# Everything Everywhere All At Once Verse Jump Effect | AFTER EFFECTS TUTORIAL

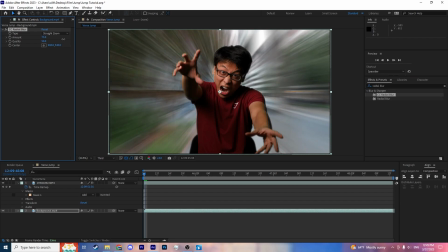[8:09]
I'm gonna bring the amount up a little bit so you can see how that adds a nice looking effect right here.
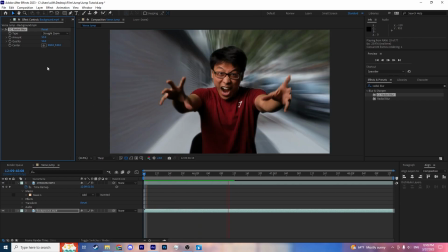[8:19]
It adds motion blur to your background, so it looks like it's moving faster. You can try different kinds like fading zoom,
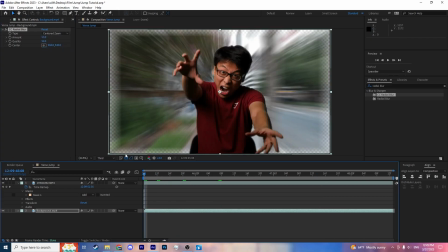[8:28]
maybe even try centered zoom. Makes it a little weird right here, but you'd have to probably scale up a little bit.
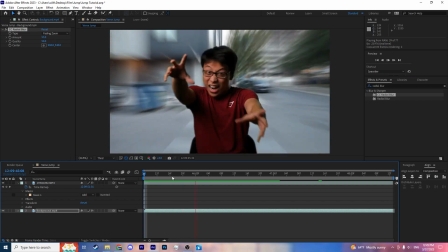[8:34]
I'm actually gonna go with fading zoom. Fading zoom looks a little bit better. So this ends up looking better.
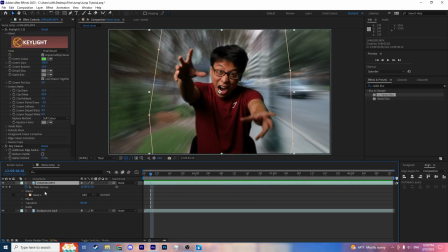[8:40]
I'm also going to take this effect.
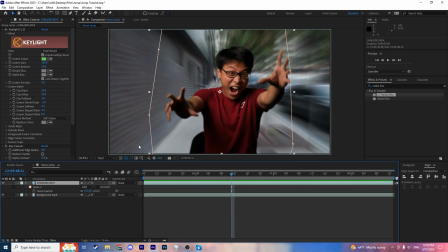[8:41]
And so since I saw my hand get cut off right here, I'm going to click on my layer right here, my top layer, press F, and I'm going to bring up the mask feather just a little bit. So that way it's not as noticeable whenever my hands get cut off.
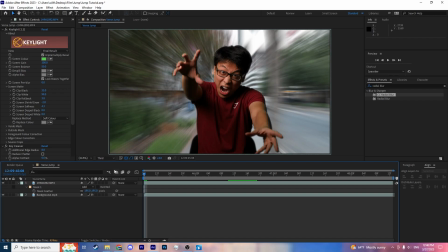[9:03]
I could also just extend it out a little bit if I have to. So, all right. Now the next thing I'm going to do is also click on my top layer. I'm also gonna grab CC radial blur on it. I'm gonna put it to fading zoom, and I'm just gonna add a little bit.
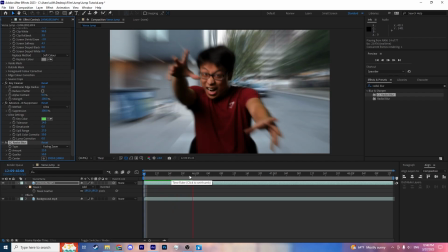[9:23]
So now it's looking a little bit better.
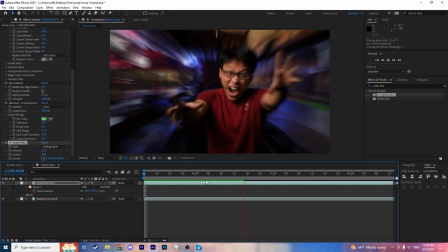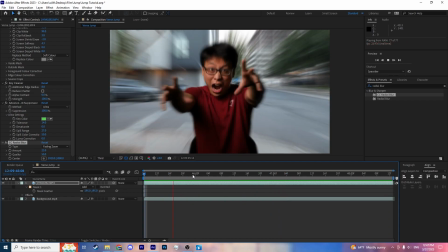[9:31]
There we go. Awesome. Okay. Now, that is what that looks like right now.
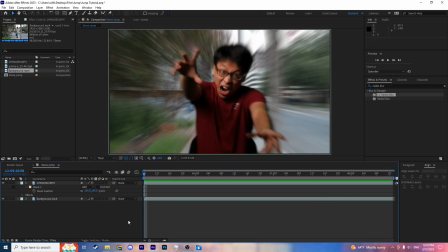[9:37]
So, like I said in the overview video, the first video, the Daniels in the movie had 9 LED panels to act as the lighting for Michelle Yeoh when she's flying through all these dimensions. As indie filmmakers, we didn't have that kind of budget, so we did it on a 5-cent budget, remember?
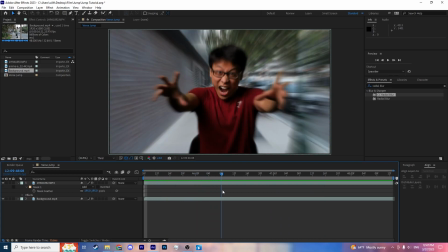[9:57]
So The unfortunate part right now, because we didn't have those 9 LED panels to work with to act as the color grade,
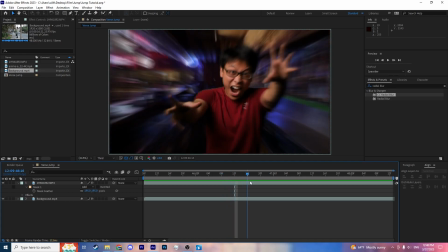[10:02]
we need to color grade every single environment, because you see I'm not matching the colors and exposures of all the environments that I'm in.
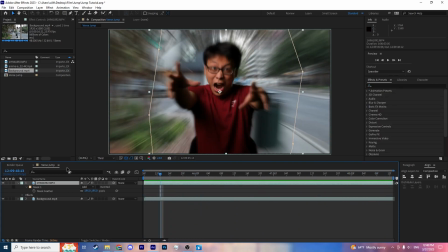[10:09]
So let's do it. We're going to select my top layer. I'm actually going to rename this. I am doing this really out of order. Please forgive me. I named this actor, and I had this one named background. So I'm going to select my actor layer.
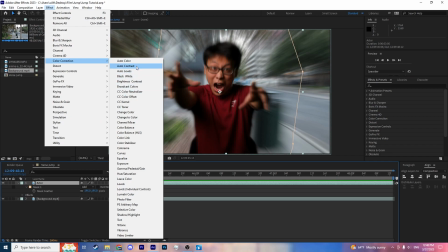[10:25]
I'm going to effect, color correction, and I'm going to work with hue and saturation.
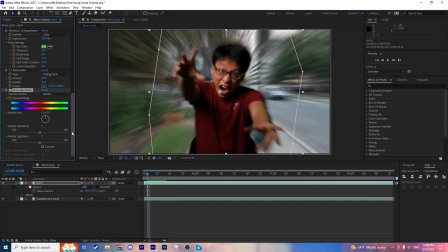[10:32]
So we're going to have to keyframe quite a lot of things, but this is the basic stuff right here.
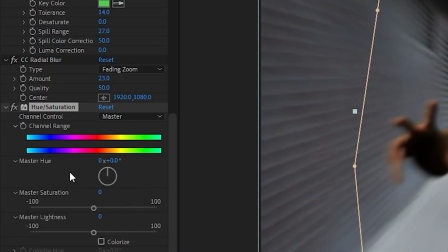[10:38]
You could use other more advanced color correction things. Okay, first thing I'm going to do is select channel range.
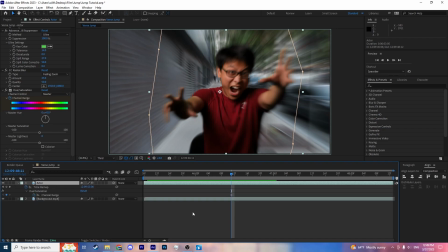[10:46]
All right, this is actually looking a little bit too cluttered, so I'm going to click on my actor layer, press U, and that's just going to show me all of the keyframes for all the different effects.
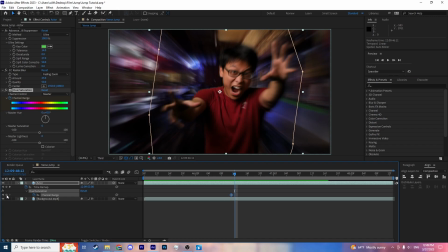[10:55]
Okay, so from this frame to this frame, I'm going to set another keyframe for hue and saturation, and then I'm going to just adjust the image to where it needs to go. There's more blue right here.
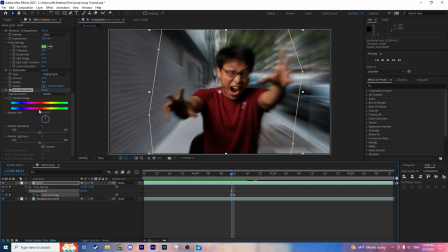[11:16]
So on this keyframe, I'm going to set my settings for this again. Also, I'm going to desaturate it a little bit, maybe make it a little more green.
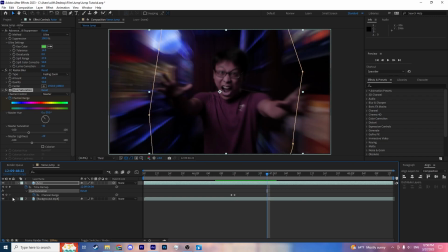[11:27]
And then once again, set a keyframe one frame before the next cut.
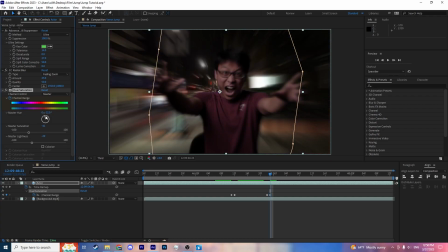[11:34]
Next cut, I'm going to set another keyframe. Now I'm going to reset myself back to 0.
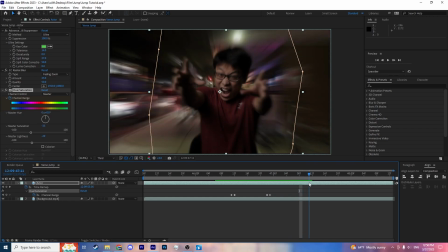[11:46]
And you obviously just have to do this all the way through for all of the locations that you shot.
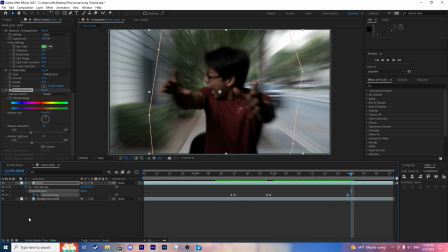[11:52]
So one frame before the next cut, one frame forward. I'm using page up and page down to go between frames. Set another keyframe. Now I'm going to bring it back up.
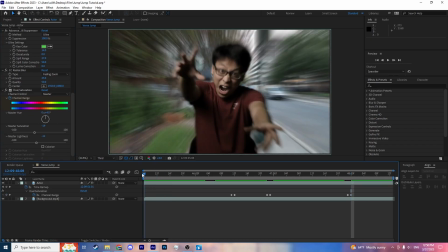[12:08]
Make it a little more greenish. So now you have more or less correct colors.
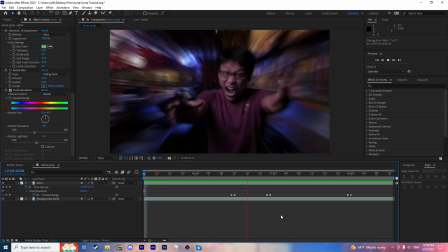[12:16]
I'm not going too crazy on these colors right now, not like what we did in the final film, but you know what I mean. Just play around with your colors and try to match your scene a little bit.
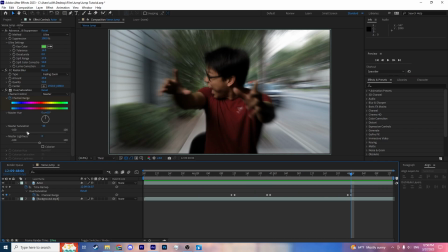[12:24]
This looks a little bit too much.
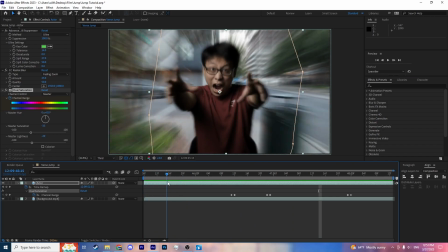[12:32]
All right, so now I'm gonna make this look a little bit more dynamic. I'm probably gonna keyframe brightness and everything like that.
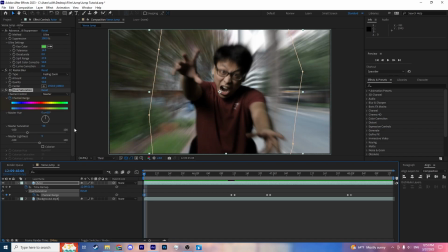[12:40]
So I'm going to add another keyframe at the beginning, maybe right here. I'm going to bring the lightness down because I'm passing by a tree right here or something.
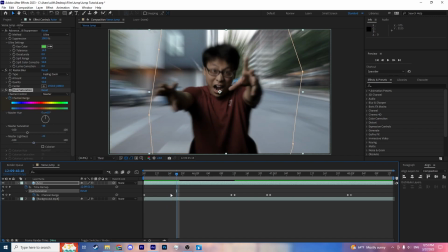[12:49]
So I get out into the streets and it get a little brighter. So I move forward, adjust the master lightness, bring it up a little bit. You can see it's going to automatically create keyframes as I make adjustments.
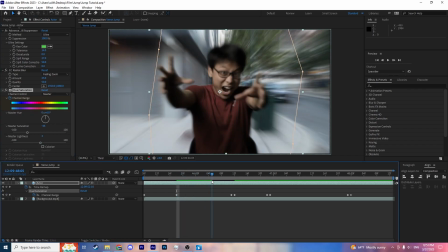[13:02]
So, and then maybe make it just a little bit brighter right here.
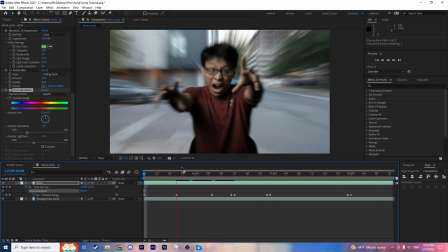[13:07]
So what I'm doing is just trying to make it look a little bit more dynamic instead of it just snapping between colors.
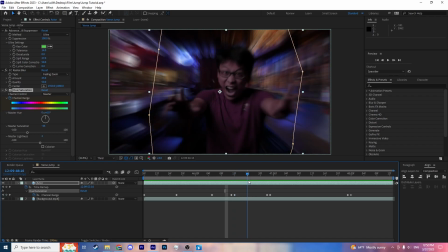[13:14]
So right here, pretty dark. I'm going to bring up the brightness maybe right here because I'm running. That's too much because I'm going by lights kind of in this area. Then as I get to the end right here, it's getting a little darker.
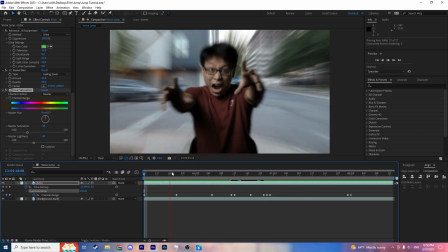[13:31]
And then there you go. There we go.
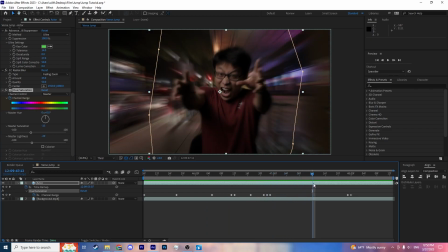[13:37]
Keep it moving and just work your way all the way through.
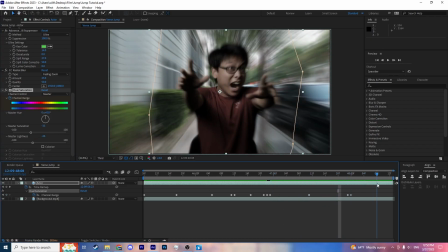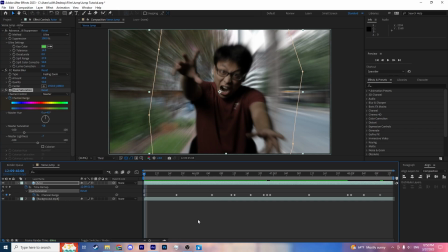[13:47]
Yeah, so you can get as detailed as you want with this. I'm just going really rough around the edges right here just to show you what you guys need to do.
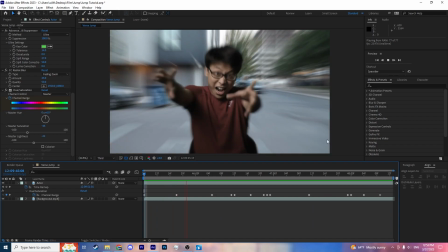[13:58]
So therefore, you can see my layer is now changing colors depending on the environment and the location, so it looks a little bit more dynamic.
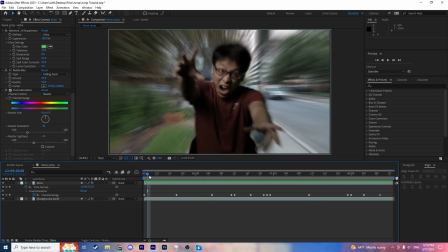[14:07]
Cool, so now we have this.
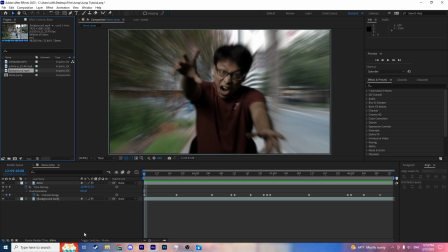[14:13]
All right, next thing I'm gonna do is now add in those anime speed lines that I was talking about. So we got these anime speed lines, drop them on top, name it speed lines.
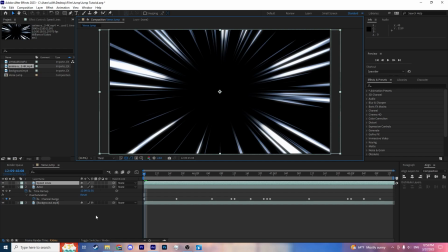[14:24]
Then I'm going to set the blending mode to screen. So we're gonna click toggle switches and modes if you don't have this. And it says normal right here.
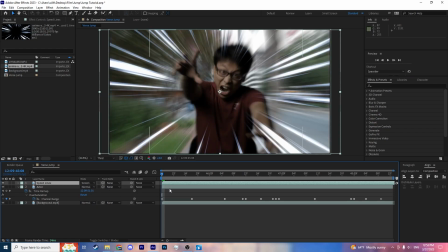[14:35]
We're gonna change the blending mode to screen. And you can make these, again, as prominent as you want to. I'm going to make it a little less prominent than this. This is too much. So I'm going to press T for opacity. I don't know why it's T. Bring down that opacity just a little bit. Maybe a lot. I'll make it really subtle.
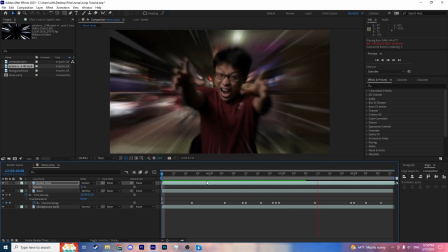[14:54]
15% maybe. So that adds another bit of spice to it.
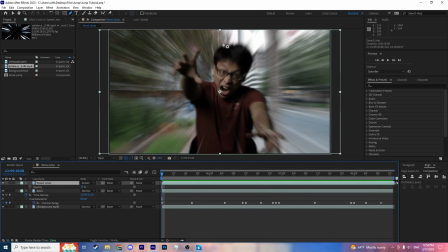[15:04]
I might even add just a little bit of a mask around me right here. Because I don't want the speed lines to cross over my hands too much and my body right here.
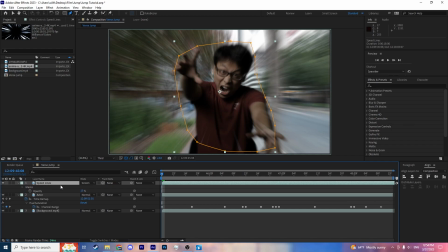[15:18]
So I'm just gonna make a mask, and then I'm going to press M on the speed lines, and I'm going to change it to inverted. I'm gonna hold Shift and press F so I can add the feathering to the bottom right here.
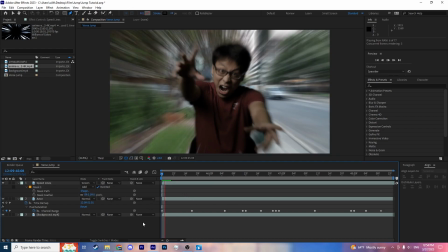[15:32]
Feathered out a little bit. So there we go. What does that look like? Cool. Look at that.
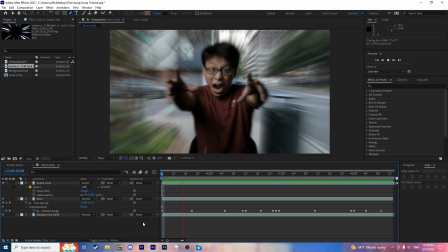[15:38]
Pretty cool.
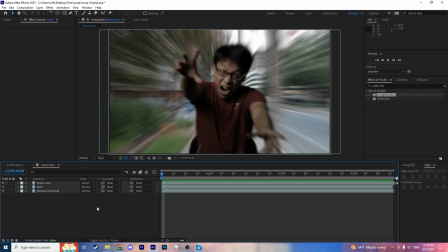[15:40]
All right, now, next thing I'm gonna do is I'm going to right click, hit new, and adjustment layer. And then I'm going to add another CC radial blur right on top of it. I'm gonna rename this to blur. Change it again to fading zoom.
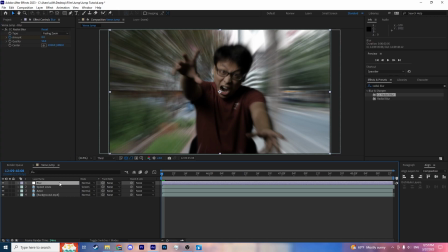[16:02]
Keyframe the amount. Click on blur, press U so I can see the keyframes.
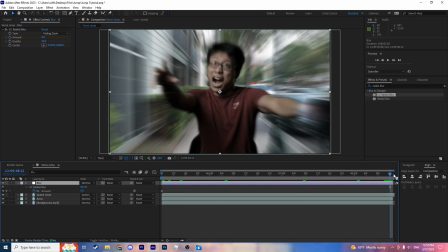[16:07]
I go to the very end of the clip, and I'm going to bring it up a lot.